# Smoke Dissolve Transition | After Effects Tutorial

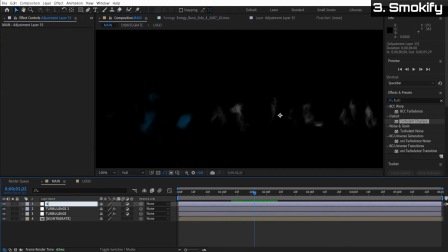So let's just create a new adjustment layer, and we'll call this scale wipe, and we're gonna apply a scale wipe effect. So I just type scale, I can scroll down, find the scale wipe, apply this to the adjustment layer.
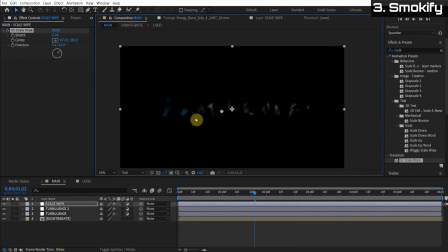And you can see what this effect does is this cool stretching effect. This is gonna be perfect for the accelerating, floating, physics of the smoke. So let's just turn this maybe to 0.5 and then let's just point this upward so it's zero.
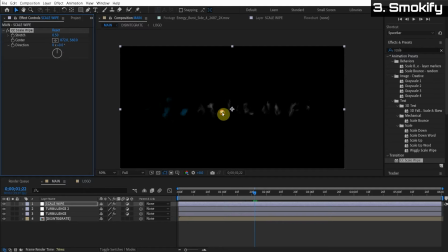We can hold shift so it goes completely to zero. And then you can see as we move this down, it's gonna kind of float upwards. So let's make it start right here. Let's add a keyframe at the very beginning of the animation. So right here, keyframe the center, we hit U so we can view the keyframe right here.
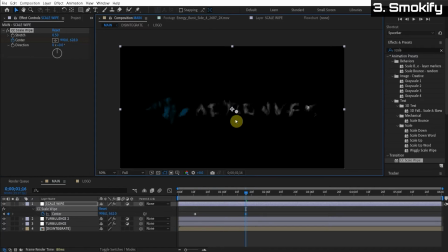Then we go to the end, let's go to the middle so we can see what we're doing. Let me go just like that, maybe float that much. And then we can drag this keyframe to the end of the animation. So, like so, perfect.
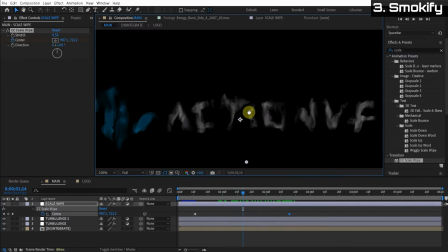And now here's the catch. So if you turn down the opacity of this layer, let's say to 75, we can see a little bit of the original.
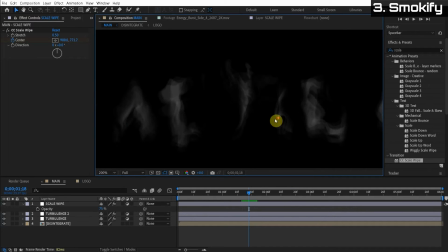And that not only does that add more layers of wisp, but also it looks like it's streaming from the original. Like we see the original and then this stuff floating up. So it looks like it's emitting from the original. It's really starting to feel like smoke now. All right, it's just floating up a little bit too much.
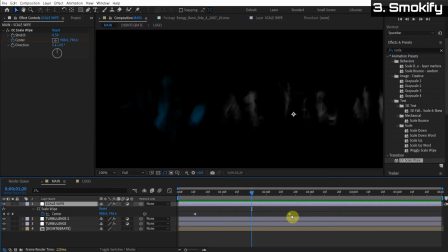So I'm going to stretch out that keyframe. We hit U and stretch out this keyframe so it floats up a little slower. Omar is trying to do client projects, but I can't help him right now. I'm in the middle of recording. I'm like, Omar, you better answer all my calls. And he calls me. I'm like, I decline. And then now I'm a hypocrite.
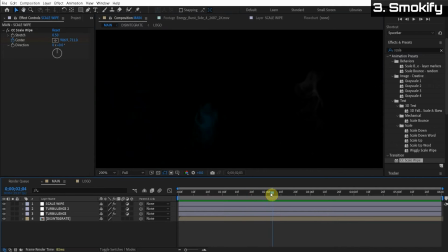Okay. So look at the utter lusciousness of this smoke effect, all right? It's so beautiful that probably Snoop Dogg's going to be watching this tutorial because he's going to be like, did somebody say smoke? Yada, yada, yada. He's the double G. Sorry, guys. No, don't do drugs.
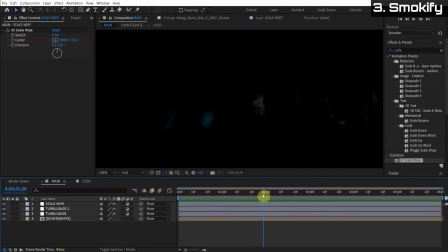Gives your brain too much stimulation. It makes you depressed and makes your head do weird things.
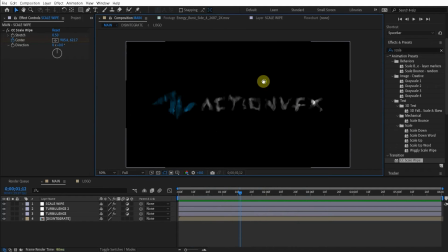That's so awesome. Now, you guys are wondering, like, I thought the original example, it kind of wiped in from the side. After this next step, I want to show you exactly how to do that. It's a super easy, super cool effect.
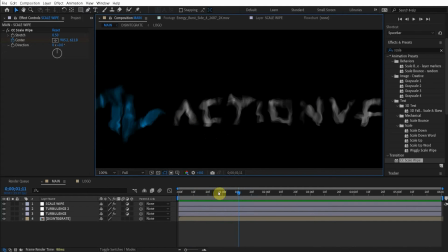The next thing we have to do is, like, overlay the real smoke on top of this fake smoke. Okay, and then you're going to see such a cool technique we do to make this morph into the real stock footage smoke.
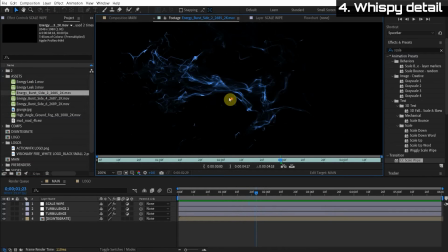Okay, so the key thing is you got to have the good assets. So, for instance, here on Action VFX, I'm using stock footage from Action VFX.
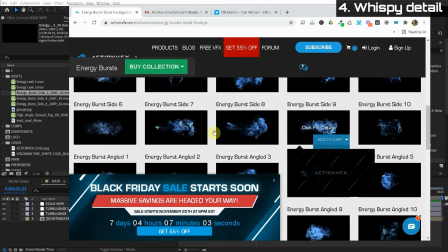They wanted me to do this tutorial for them so you guys can know about their elements.
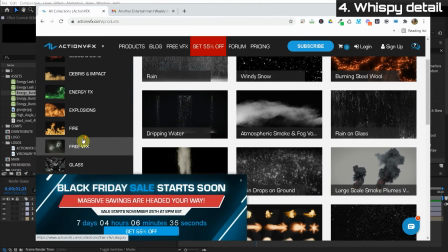I mean, they have so much stuff. Blood, explosions, fire, glass, gun effects, people, crowd.
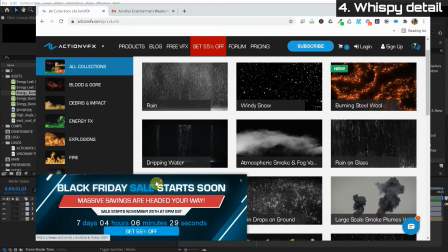There's like so much visual effect that's super high quality. And you can create some really cool action visual effects with this.
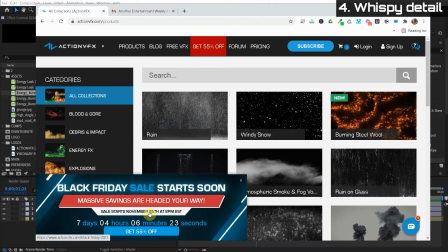So they're having the Black Friday sale starting November 25th. 55% off, wow.
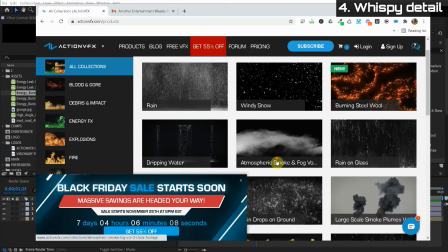So you guys jump on the website and think about what projects you have and get the visual effects you need while it's still cheap.
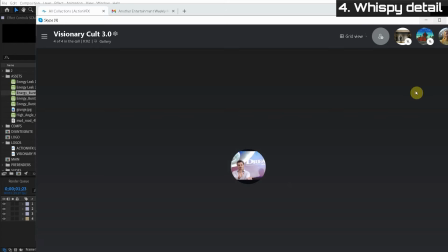Omar's calling me again. Omar, I'm recording. We're gonna be using the energy burst from the energy effects.
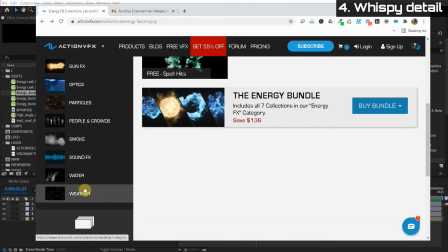And also, if we go down here to weather, there's these cold breath elements.
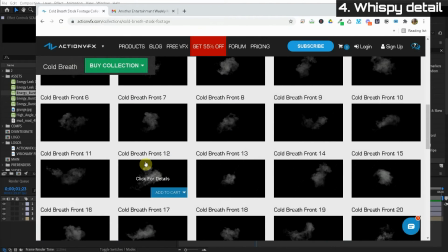Now these things are really cool. They're super wispy and have some really cool detail and movements.
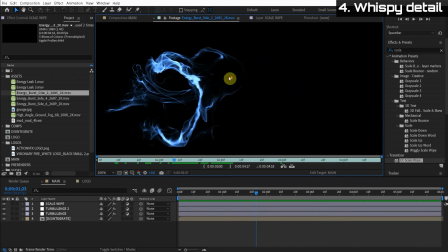So check it out. So here's one of the energy bursts we're gonna be using. Look at that fluid, juicy turbulence.
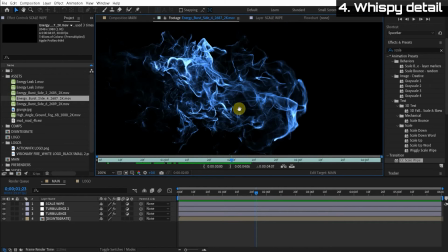Oh, that's just, look at that detail. It's so attractive, beautiful.
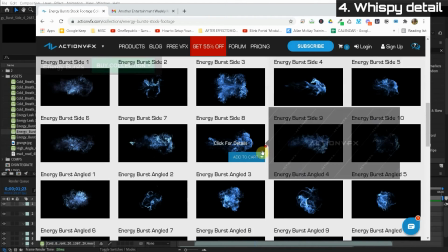So these things are super cheap. If you get the subscription and also with the Black Friday sale happening, these are affordable to anyone.
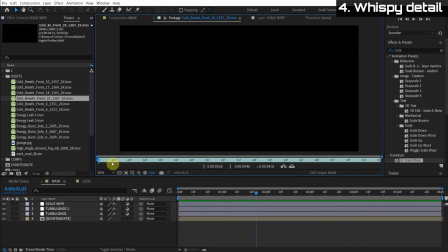So then there's the cold breath. I really like this. They're all pretty nice. You just want to get ones that kind of blend well together.
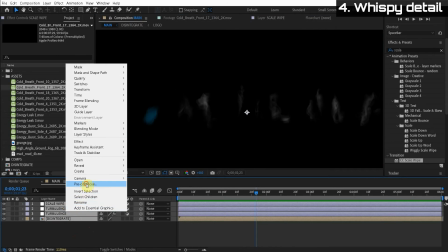So let's just pre-compose all the work we've done so far so it's in one layer. Smoke effects.